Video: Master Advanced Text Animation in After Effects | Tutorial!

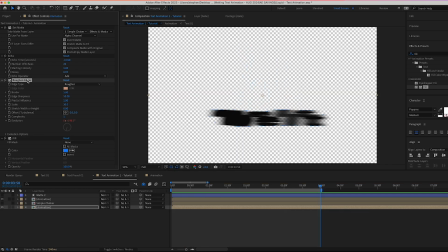731s
Now this looks quite good already, but we are going to duplicate this roughen edges effect, and this will make the droplets look more like water.
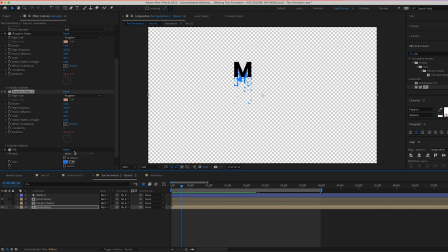740s
Perfect. And to achieve this look, make sure that the properties are set up exactly or very similar to this. Now to create the shape, final shape of the puddle right over here, let's first rename this layer to liquid particles, and we are going to add a new adjustment layer.
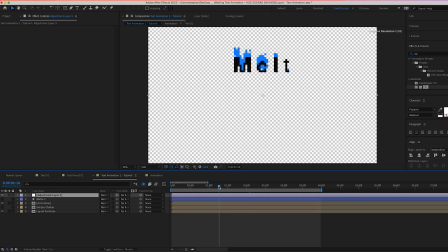758s
So right click, new, and find adjustment layer from right there, and you're going to find the exact spot where the puddle is forming, so somewhere around here. I'm going to split this adjustment layer, so Command Shift D on your keyboard and delete the first part,
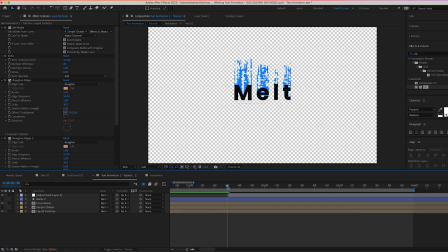773s
and we can zoom a little bit in here and see that right over here. And immediately we can use this mat that we have duplicated earlier, so I'm going to link it to that. Now this mat is for the upper part,
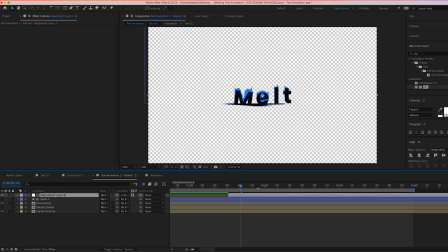788s
so I want this adjustment layer to only affect the puddle, which is right down right here. So I'm simply going to invert this mat so that it affects what is down right over here only.
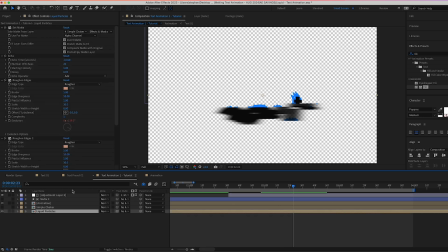801s
Let's go to liquid particles from here, and I'm simply going to copy the roughen edges effect, and we're going to paste it right over here, and then modify it slightly. So let's go to border, and we're going to change it to 40. Let's go now to scale and change it to 200. Awesome. So this looks great.
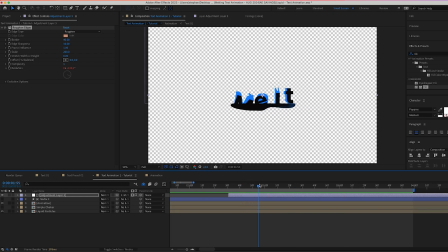819s
The only thing is that it is not animated. And if we look very closely in here, we can see that the text remains quite solid in here, which is not typical of something that is melting. So let's fix that. So let's first go over this adjustment layer and duplicate it, Command D on your keyboard,
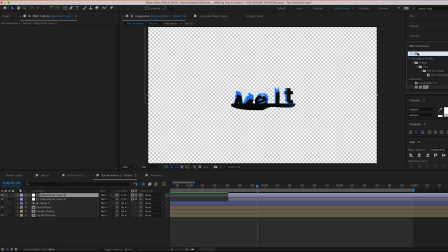837s
and we're going to remove this roughen edges effect, and we're going to introduce a new effect named turbulent displace. So simply add it right over there. So let's give it an amount of 20 and a size of 50 and complexity of 2.
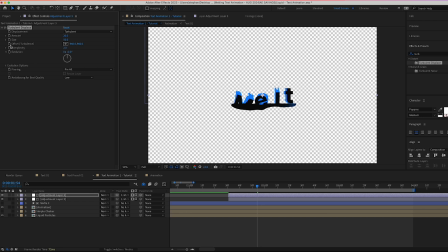854s
And then we can go to the offset turbulence from here, and I'm going to keyframe that right over there, open it up, hit U on your keyboard to reveal that keyframe, and go maybe to around here,
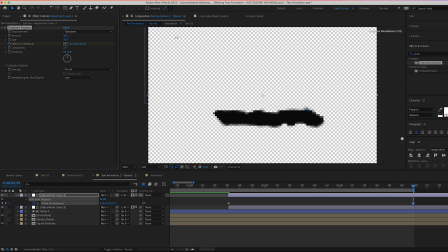867s
and we're going to animate it like this, and even downward maybe, so that it animates as it goes down. And like that, we have that nice subtle animation over the puddle.
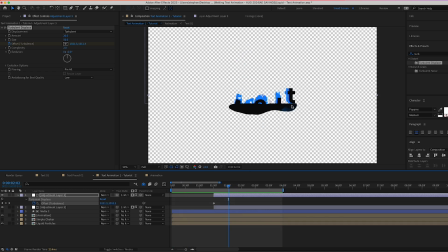880s
So let's now combine this melt effect so that these text actually melts into this puddle.
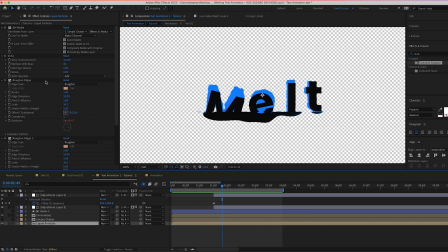887s
So now I'm going to pick the roughen edges effect that was on the liquid particles. So let's copy that, Command C. And now let's go to the first layer of where the text is, the animation.
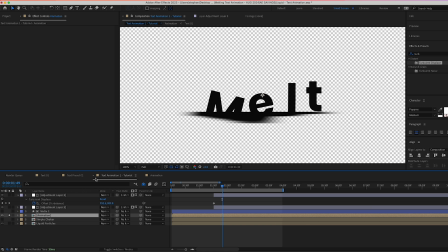903s
So if we solo it, and I'm going to paste this roughen edges effect right over that.
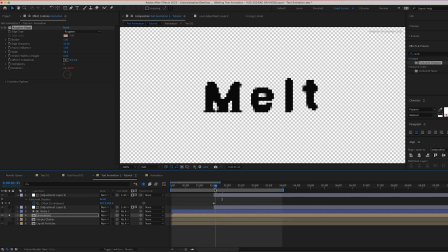909s
And I want now to keyframe this. So let's go to where this whole thing starts to melt in here. And I'm going to keyframe the border and add a keyframe to the SR sharpness and the scalar.
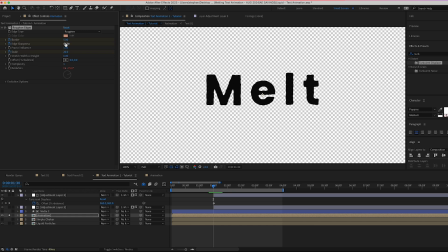923s
And now I'm going to set this to 20, the edge sharpness to 0 and the border to 0, just like that. Perfect. So like that, it doesn't have any effect over the text. Hit U on our keyboard to open the keyframes and move a few frames forward to somewhere around here.
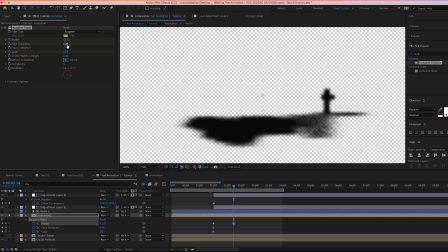940s
And now I can change the border to 15 and change the edge sharpness to 10 and the scale to around 30.
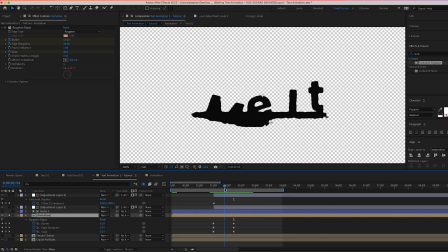949s
So like that, if I preview that, you can see how the actual text is melting inside into that puddle.
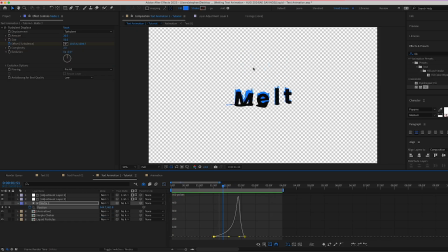957s
And now our animation looks like that. Perfect. One final step is I'm going to go to the adjustment layer where we have the turbulent displace effect on. I'm simply going to bring in a fill effect and I'm going to give it a color, the same color of the droplets, to sell this effect altogether.
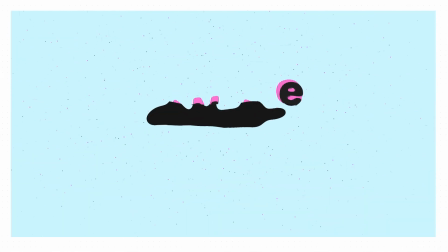975s
So that's basically it, guys. I hope that you learned something.